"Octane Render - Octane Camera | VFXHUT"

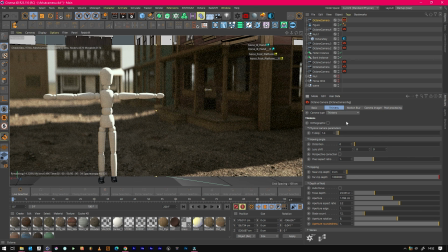So the only thing left I want to show in the thin lens now is the distortion, so another property of an anamorphic lens or just not any lens in general will be some some distortion that helps make the image look a bit more photoreal so we'll just add a bit of distortion and
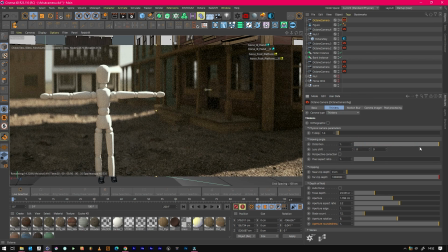show what's happening as you can see now that's cranked to one and we can see that edges are starting to create like curves instead of being straight which helps that anamorphic look as well so we've got that distortion on the edges and
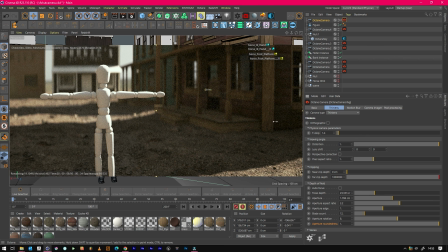it really does help sell that extra anamorphic look from having the distortion set to one the pixel aspect ratio is literally just kind of like a de-squeeze kind of thing so
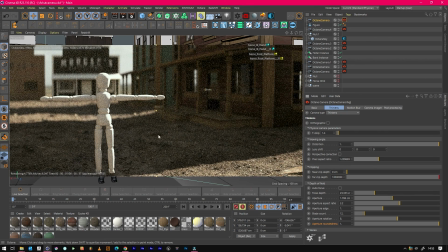you'll see it squishes the image which you then could export again in post and unsqueeze the image so that's the distortion on the thin lens so it's a pretty cool camera but it's not as good as the universal one so let's jump into that now.
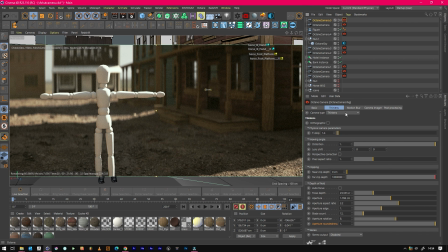So I've duplicated the camera, keep everything the same, but we're going to change this to a universal camera now. So everything stays pretty similar,
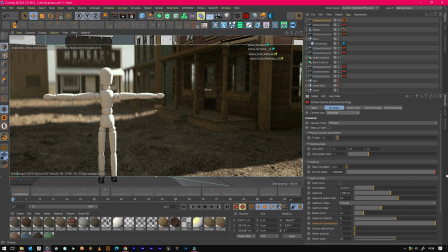apart from you notice that the distortion's gone, and we've got a few new settings which is pretty cool. So let's jump into some of our new settings. So if we go to optical vignetting, start with the simplest, what we'll notice is if we do this,
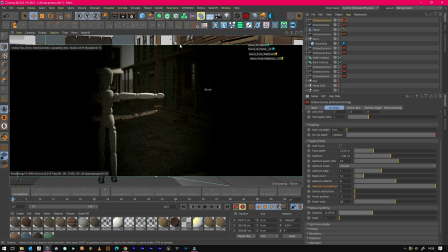pull this in, we start to get the lens not covering the full sensor so it's almost like you're using a lens that's not designed for that camera or it's quite vintage so it's covering too
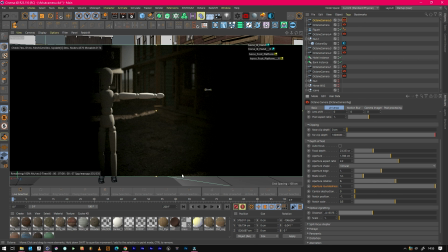much so it creates a real vignette that's actually on the lens not a post thing so everything will naturally get darker so So what we want to do though is we want to just make this, you do get it in anamorphic lenses quite a lot so we will actually have some, not too much though,
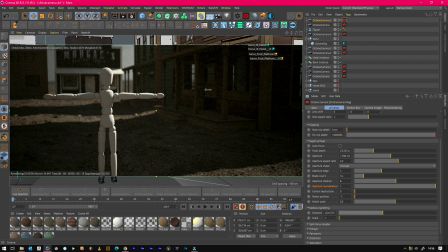keep that number quite low because it does look pretty gross, it's different to a post effect like I said. And if you did notice it was oval,
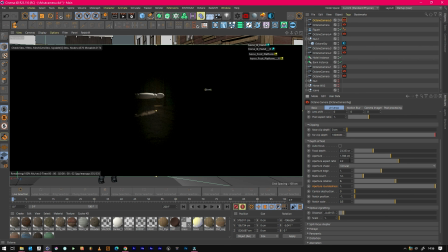and again that's because of our aperture set to 2.2, if we set that to 1 it will be a circle. so changing that back to 2.2 so we get the anamorphic look and then we just tuck that in and get a little bit of a vignette but not too much so this is actually happening in the lens
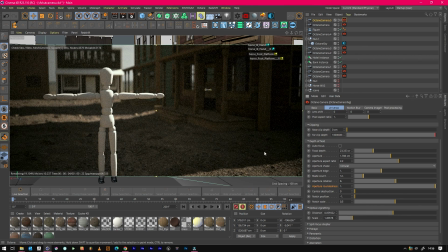not, and once you've got it you're almost happy you can use the scale to kind of like just push it out to the side a little bit spread it out, looks a bit nicer now
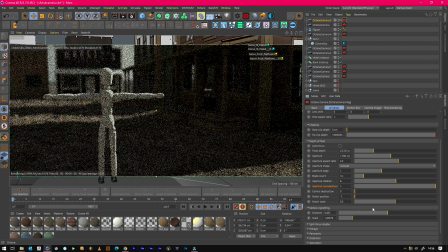still probably too strong okay, so we've gone for 0.1
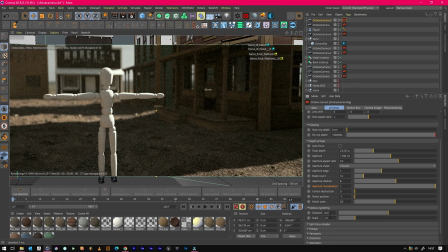and just because I like neat numbers 1.5 so we won't use the fisheye but I will actually show you the split focus so if you just enable this what happens is at the boundary width of 0.5
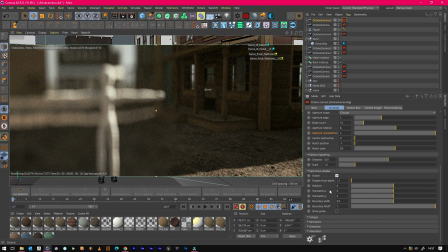that side is in focus no that side is in focus that side isn't and you can play with these settings until you get a look that you're happy with but I feel like it's a bit of a gimmick I can't understand a use for this because the blur although it's feathers nice it's still not realistic
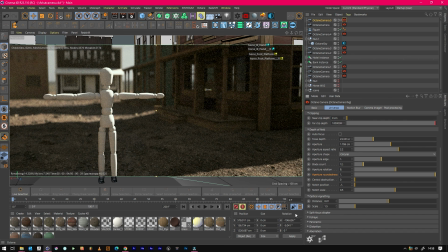but you can get split dot focused out to filters for the front of cameras for like quirky effects it's probably good for like fashion films and stuff that's a bit quirky and then let's jump into distortion now this on the universal camera is so much better so we can have spherical distortion
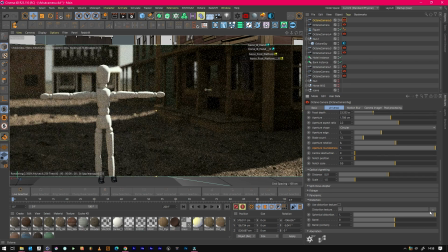first like we'll just ramp it massively so you see what's happening You can see it's like bulging the lens a little bit